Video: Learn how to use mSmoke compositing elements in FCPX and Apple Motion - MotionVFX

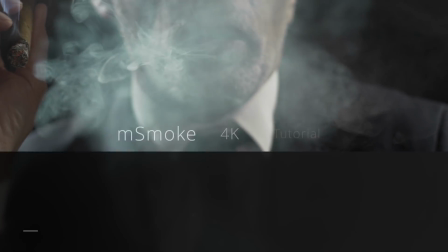Hi everyone, Stanislaw here. This tutorial is all about using the mSmoke 4K from Motion VFX.
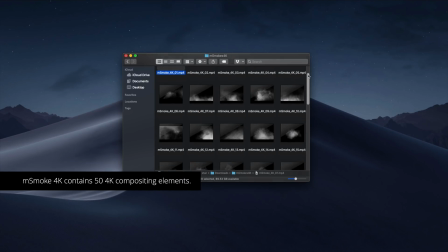Since mSmoke 4K is a collection of elements, it can be used in many different editing and compositing systems. There are 50 different high-quality 4K smoke elements to choose from.
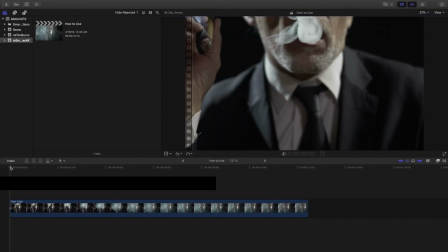Once your purchase and download is complete, start with importing the mSmoke 4K elements into the library.
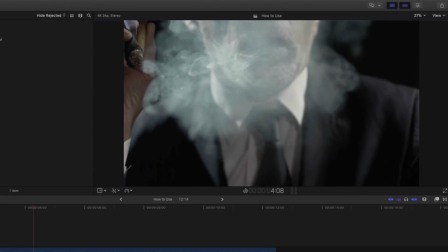In this first example, we have a scene with a gentleman smoking, and I'd like to add more smoke in Edit to add to the atmosphere.
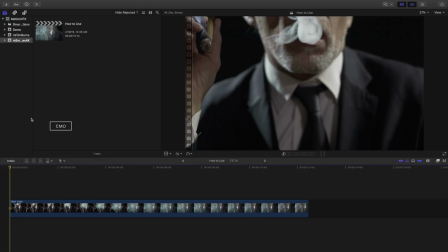To import the mSmoke 4K elements, use keyboard shortcut Command-I, or click the Import button in the menu.
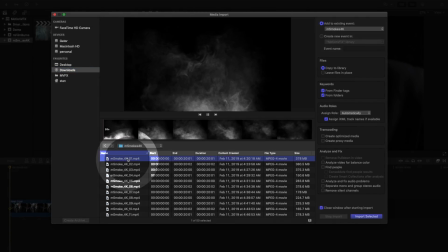Choose the elements you'd like to add to your library. I'm selecting all of them by clicking the topmost item, scrolling to the bottom of the list, holding Shift, and left-clicking the last item. When importing, be aware of your library workflow. If we know which we'll be using, then we can copy just the few ones to our library and keep it portable.
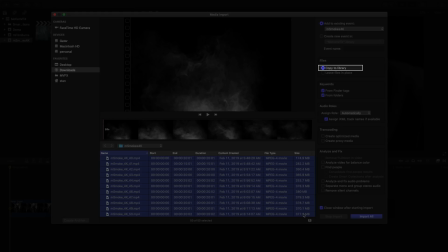If using mSmoke elements in different projects, it may be better to create a separate event for these compositing elements.
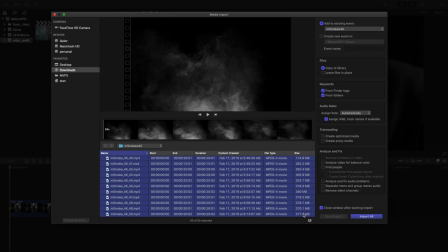This will make them accessible across different projects in your library.
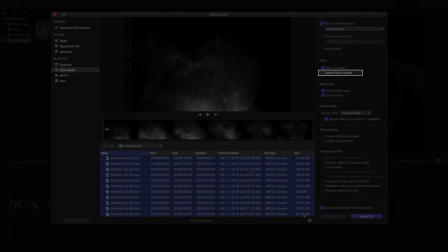It's typically better to move the sources to an external drive and just link them to Final Cut Pro instead of copying the large file sizes into the library.
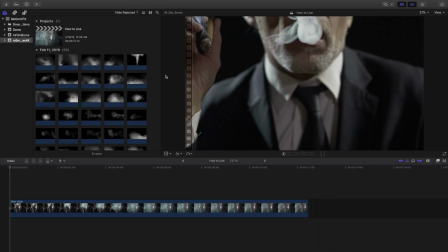Click Import to add these to your library. Once imported, drag and drop one of the elements into your timeline.
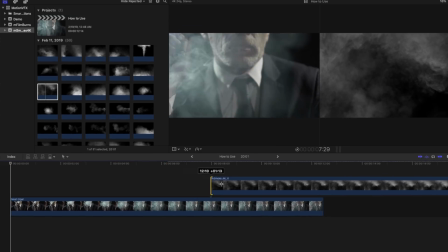Adjust its duration if necessary to best fit your scene.
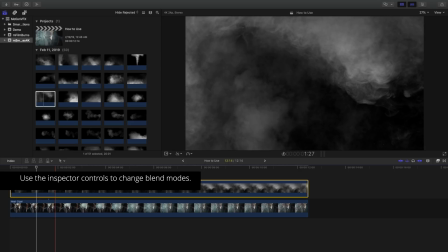With your mSmoke element added and selected in your timeline, navigate to the Inspector.
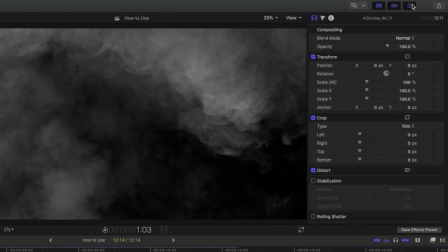Within the Inspector, you can change basic transformations and blend modes of your clip to help your composite. In this example, I'll choose an additive blend mode. There are times when another blend mode, such as Screen, which we'll use later, may be more effective. Experiment with the different modes to find out what works best for you and your project.
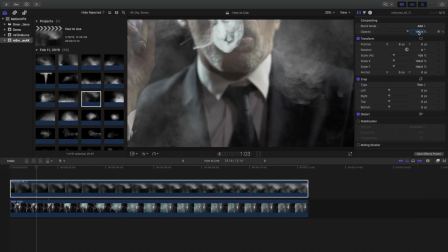That's a little too much for me, so I'll adjust the opacity and take it down to 25%.
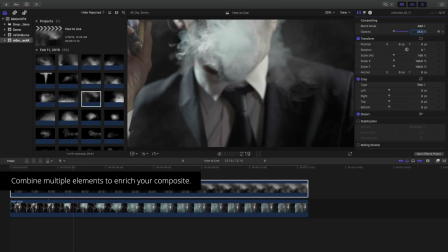It's possible to add multiple elements to the same scene to give it a greater impact.
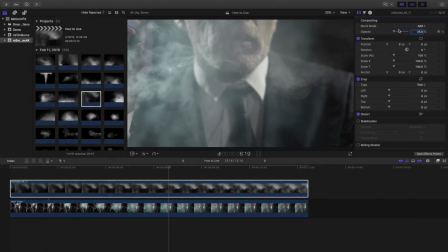I have a second element I'd like to add to the bottom area of this scene. Just as before, I'll drag and drop it onto my timeline as a connected clip.
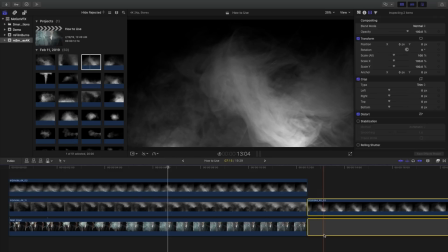I'll adjust my clip duration, then navigate to my inspector.
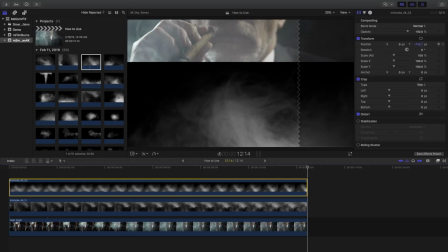And this time, I'll adjust the position of the Y coordinate, to move the element to the bottom of the screen.
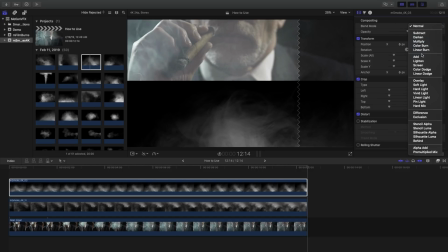Change the blend mode once again, that's all there is to it.
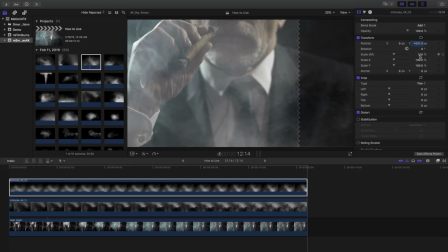As a final step for this example, adjusting the color of this smoke element will create a much more believable composite for a edit. Typically, most scenes will have some color to them, and the white smoke will seem out of place. To adjust for this, I'll select the clip and open the color adjustments.
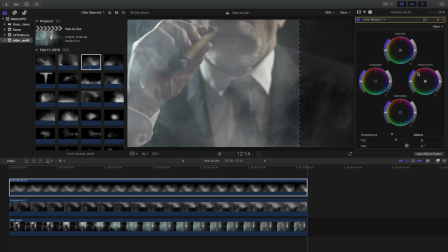I'll adjust the color of the highlights and add just a little green to these elements.
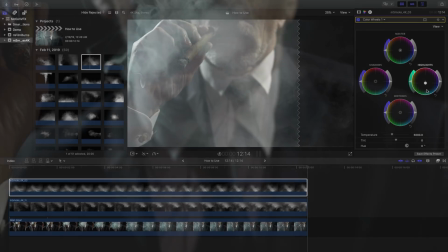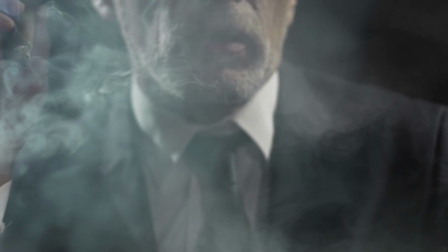Wasn't that easy?
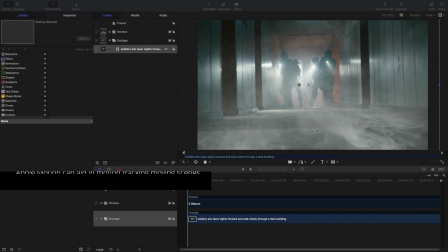In this second example, we're gonna tackle something just a bit more challenging. I've opened a clip in Apple Motion.
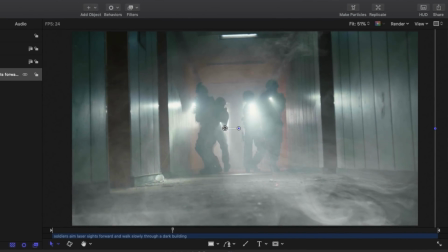In this scene, we have a moving camera.
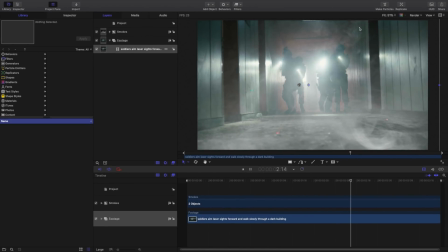Adding the smoke elements to the scene will work as normally, but due to the movement of the camera, it doesn't look quite right.
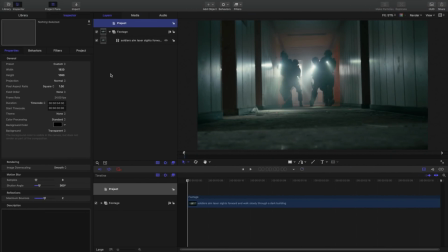Let's start with a fresh project.
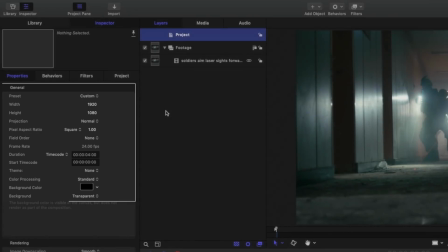I'm working in a 1080p timeline currently, and that's important because I will be using the 4K footage and resizing it to better fit the composites.
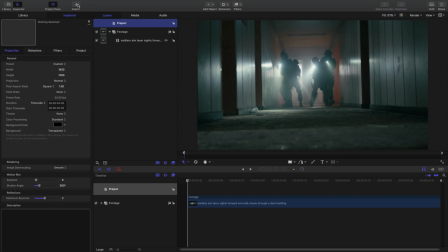I'll start by importing two M-Smoke 4K elements into Apple Motion. Just like in Final Cut Pro, I can use the shortcut Command-I or click the import item to bring them in.
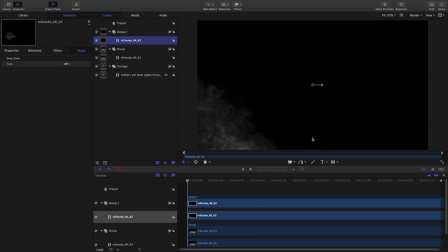The two elements I've brought in consist of an atmospheric element and a blowing element.